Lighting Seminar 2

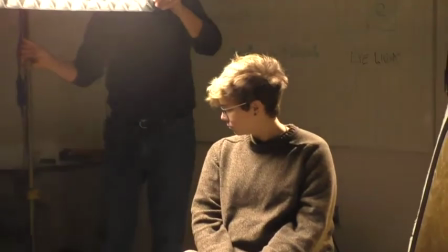53:31 I'm going to move the key way out of a traditional space and put it way over here.
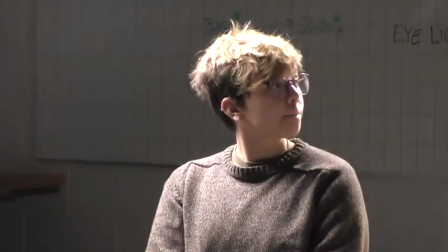53:39 And I'm going to get rid of all this fill. You want to flip that back around?
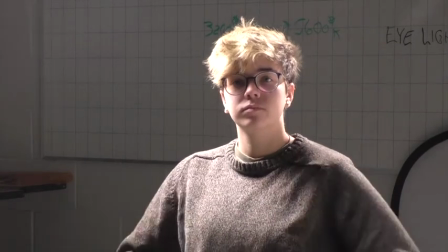53:48 So now she's got a lot less front light, right?
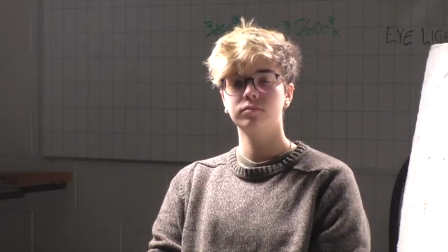53:55 Way more dramatic feel. That light would be further away in my ideal world, but I don't have the space to do it.
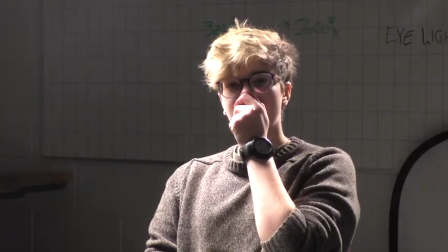54:01 And now I'm going to bring in the solid. So now instead of her having...
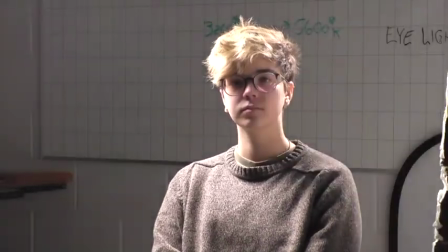54:07 Watch the shadow side of her face change, right? You can see both sides of her face.
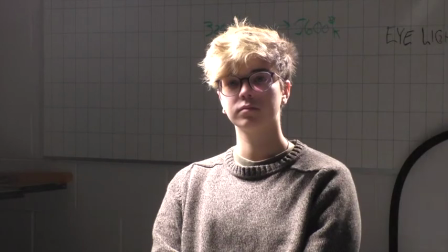54:13 Now, I bring the solid in. Now I don't have much of anything on this side, right? There's like a lot of shadow, a lot of darkness.
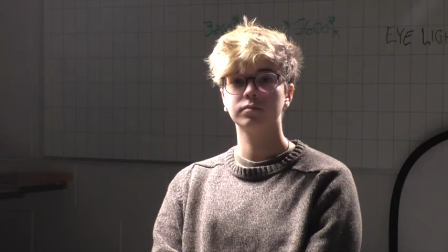54:24 Okay, she is now a dark scientist who was selling nukes to some foreign power.
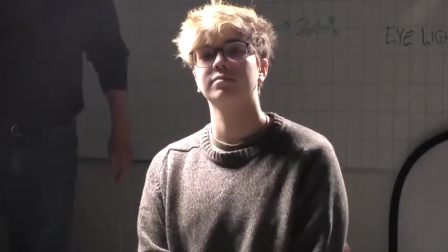54:33 We're suddenly transformed ourselves into a fictional film. Right, we're in a fictional film, exactly.
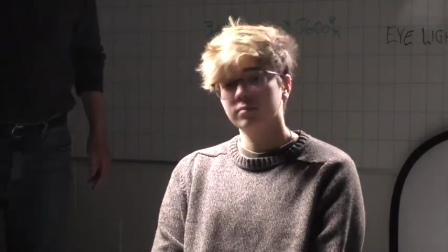54:38 That's a possibility too. Okay, so bam, that's that. Now, do I need this edge?
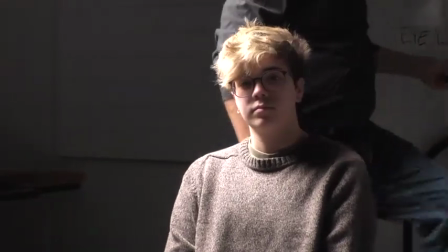54:44 It's a question we're going to ask. Oops. I'm going to make this go away.
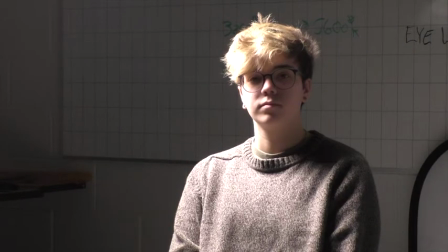54:51 right? So now there's nothing happening on the background or on her edge. Let me see what that does. I'm going to make it go away altogether. The reason I want to do that is twofold, because
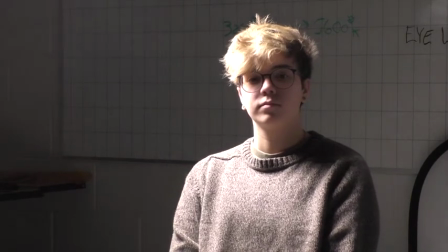55:08 typically in a three-point setup, you keep your key on one side and you keep your backlight or your edge light on the opposite side. So that light's been working on that side. Backlight's always been on this side of her. Okay.
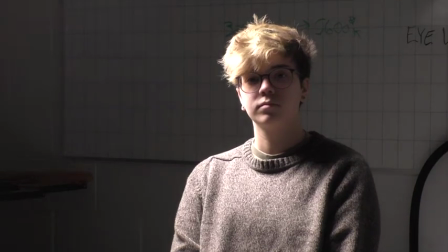55:25 And right now, where that key light is, it's actually creating a
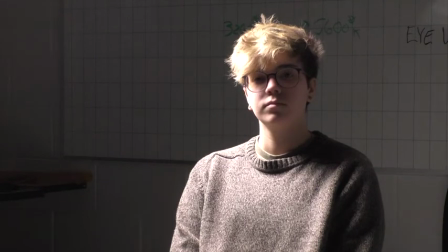55:33 almost a bit of edge on her already, right? So let me come up front.
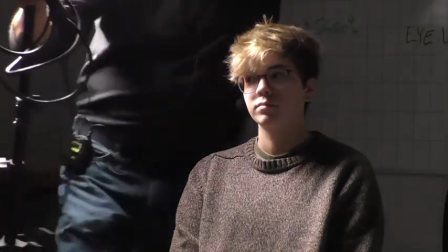55:41 This is going to answer your key light or your eye light question. You don't have. Is there power on this side of the room?
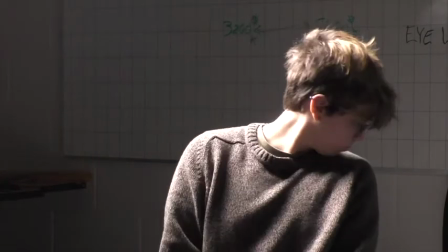55:46 No. Is there an extension cord in this world? Yes.
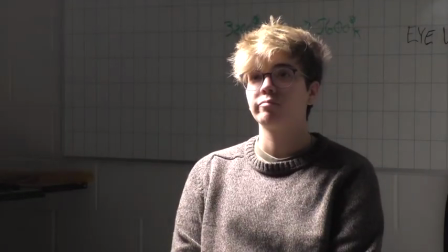55:52 Okay, so if I look at Kyler is very moody at the moment, exceptionally moody.
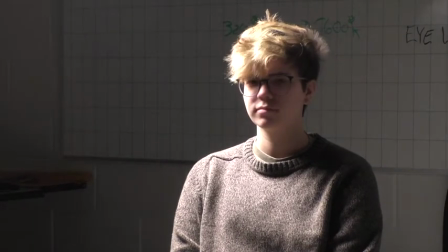56:01 Can't see much of her face or what her eyes are doing or anything like that. And it's really, yeah, there we go.
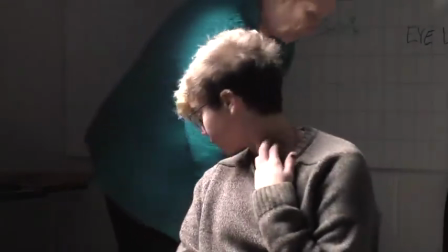56:10 That'll get us there.
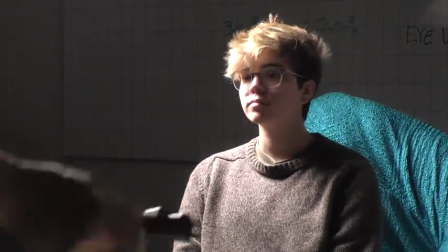56:14 Now, if I had a dimmer, I would use it, but I don't. So watch your eyes.
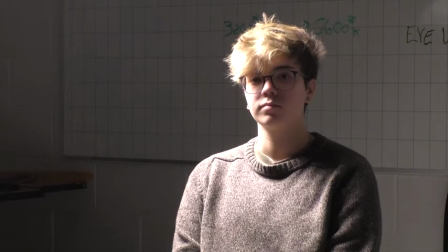56:22 Okay, and then this is going to be made real small.
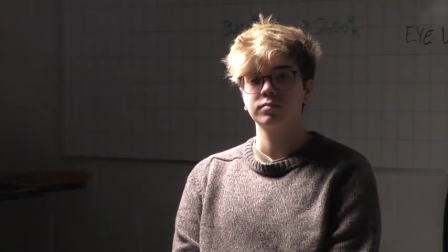56:28 Make it as tiny as I can, really. Still get some light out of it.
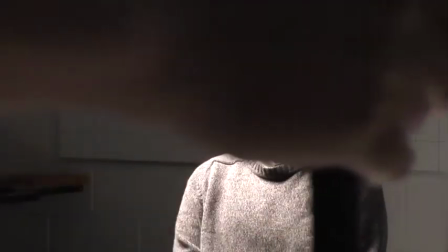56:33 I'll try and hide it right by the camera. Am I out of your frame? No.
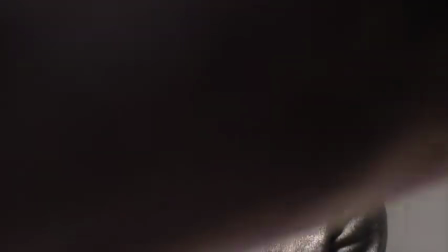56:39 About there? Okay. And then, okay, this will be bright.
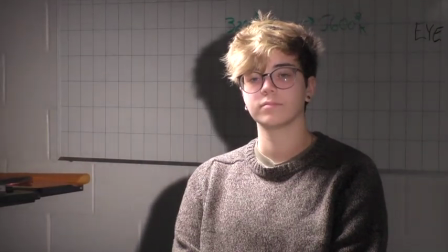56:48 Wang. Okay, that put big flares in her glasses, right? Nope, not bad. Short side.
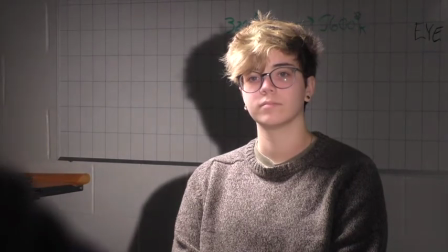56:53 Gotta love short side. So.
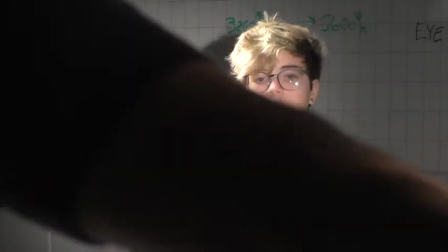57:01 Very good. This would be a potential detective film trick, like a film noir, very moody.
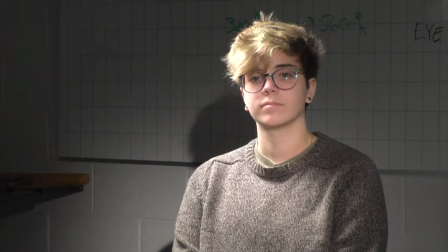57:09 But a lot of times,
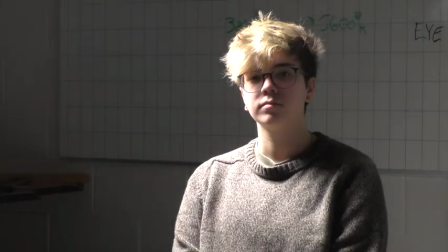57:12 people get this source down so small, because really the goal of it is to just get the eyes to, your eyes are really reflective sources.
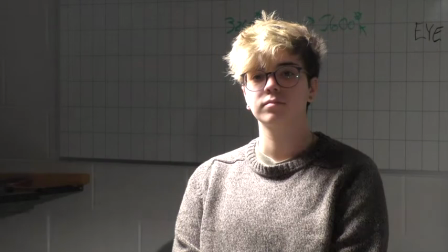57:21 And if you can just get the eye to sparkle,
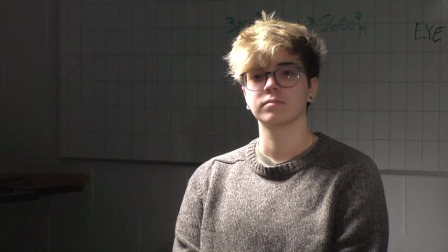57:27 you can avoid kind of putting anything else in the background. And I don't know if you can take your glasses off for me for a second.
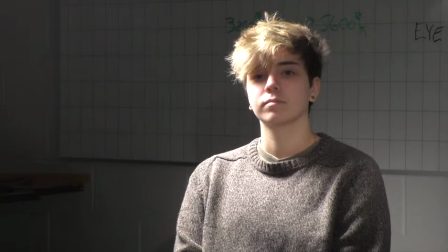57:33 So just look at her eyes for a second. See that nice little sparkle in the center of her eyes?
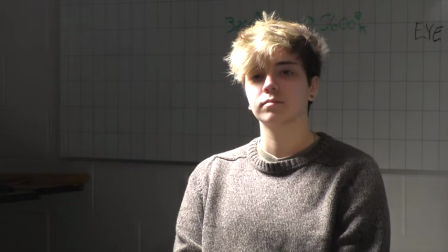57:38 Gone, right? Boom, back.